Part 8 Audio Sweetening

Again, it just adds just kind of, space, ambiance, right? And being that this is a montage where it's introducing our film, I mean, we can get a little creative here, right? And try things, obviously, to create this soundscape, right? And enhance what we already have.
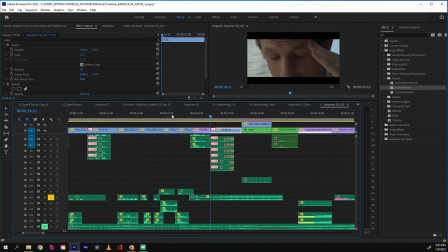(5:13)
We added just a whoosh, right? Something to, again, add more fullness to the sound, to the paper, him flipping through pages.
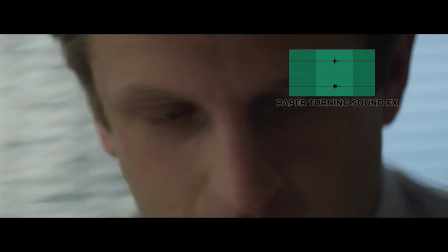Adds more of a kind of bassiness, kind of fullness to that sound, and enhances that fact that he's flipping through pages.
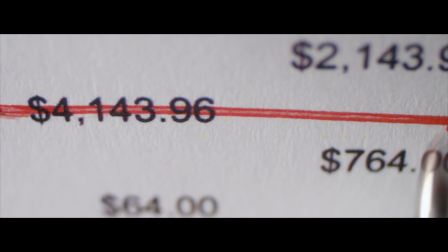(5:34)
Take another look here at this section as well, where we cut to a shot of Ralph here. Knowing that he turns into a werewolf. I mean, he's trying to feel it, right? This is the beginning of it, of our journey, or his journey to becoming a werewolf. And so he's working hard. Obviously, this montage shows that he's trying to get through the day, finishing out the day. Head's hurting. And so maybe add some texture here with some drone sounds, right?
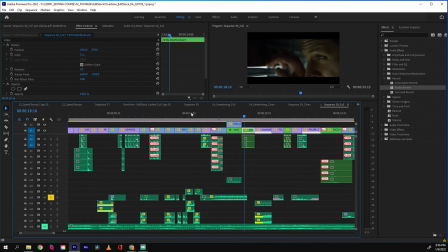(6:04)
Just kind of get into his head a little bit, add some texture there. Added this ticking clock, it was a wristwatch.
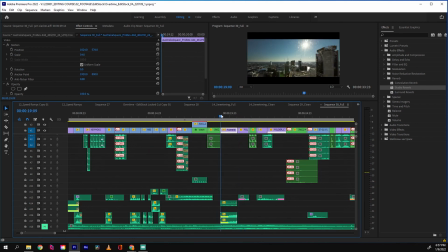(6:09)
We did not capture that on set. Add again some more ambiance here with some drone sounds and some wind.
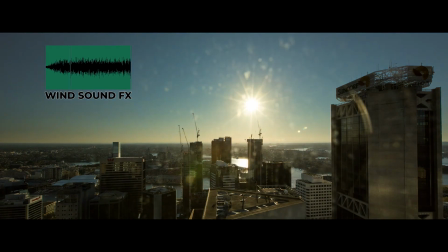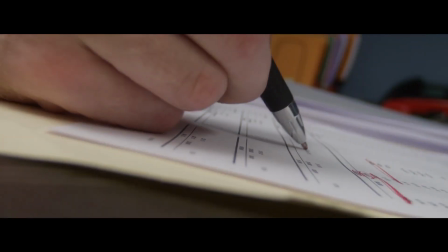(6:23)
Ralph is trying to finish out the day. This is the beginning of him starting to turn into a werewolf.
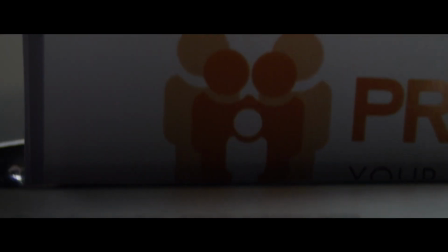(6:28)
He's worried about getting home, has to finish his tasks and get out because the moon will rise today, and so he definitely is feeling stressed out.
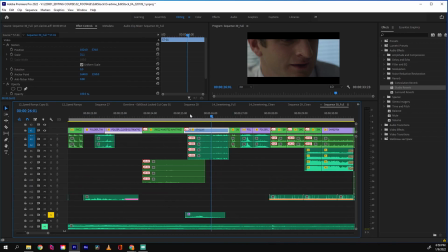(6:37)
I went ahead here and just got some wolf growls. It's not directly, it's say maybe a wolf howling, but it's a growl. It's a kind of setting the scene for what's to come, right? But it just simply adds texture, even though you don't really notice that it is a wolf growling.
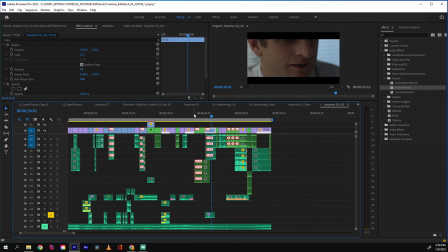(6:53)
So you're already starting kind of connecting things, right? It almost thinks that it's just him, exhaling, right? But it really is, a wolf growling.
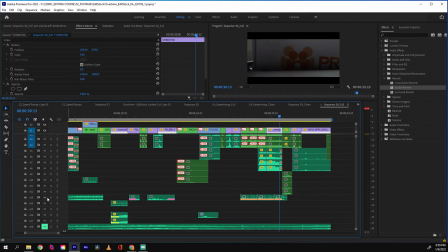(7:07)
In this case here with the paper shredder, we do have that sound, but I decided to say, well, what else? How else can we layer it, right? To add some more texture. So added some bone crunching sounds there, right? Which is also ties to our werewolf here. Eventually, what we see, what he does at the end. We play that together with the actual sounds of the paper shredder.
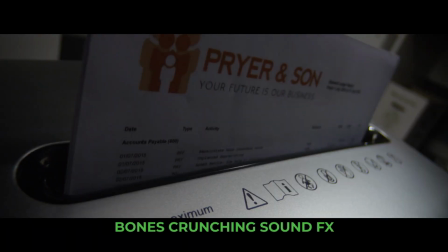Just adds a little bit more crunch and depth to that sound. So now let's just play it back and we're gonna add our score and see how it feels.